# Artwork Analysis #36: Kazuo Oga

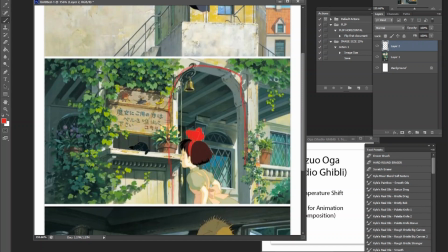740s
So in this case, he has to frame the characters here. So here you notice the action is just brilliant here.
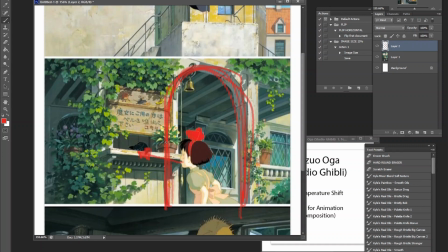755s
And part of it is, again, you have to cater to what the studio requires. So Kiki and Gigi are around here. They're going to catch the most attention. But why not just frame it better?
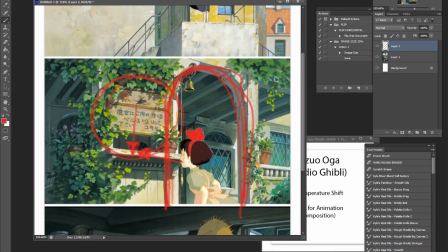772s
Add the sign here, make people look at the characters and frame them so that the audience will not look out of composition. So there is still those fundamentals of composition going on.
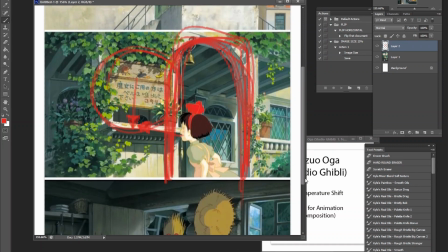787s
And again, you are complementing the animation when you're doing background.
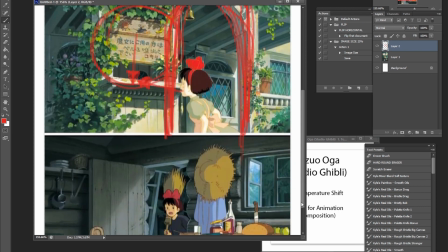791s
So keep that in mind when you are catering your implied movements and
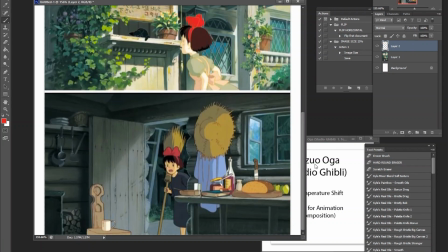797s
other types of value or color movements going on. And of course, we can use that for here as well. We have a door here, and of course the perspective is all pointing towards Kiki here.
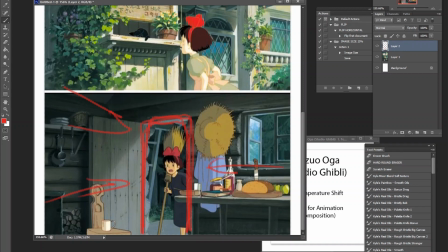814s
Of course, doors kind of catch the most attention naturally, but something to think about. And again, you can get away with a lot of different secondary focal points when it comes to backgrounds because of the nature of the characters catching the most attention, but you still want to complement them.
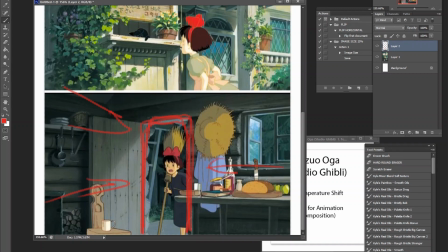833s
And again, it's one of those things that kind of put you into specialized territory if you are really good at doing backgrounds for animation. It's a different skill set, but still there are some shared similarities when it comes to fundamentals.
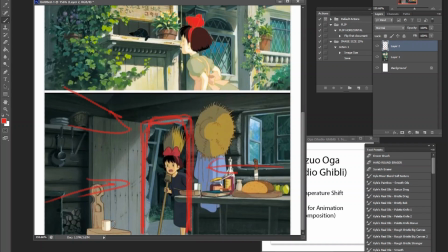849s
Hopefully that makes sense, and hopefully that was helpful. Thank you for watching, and I'll see you next time.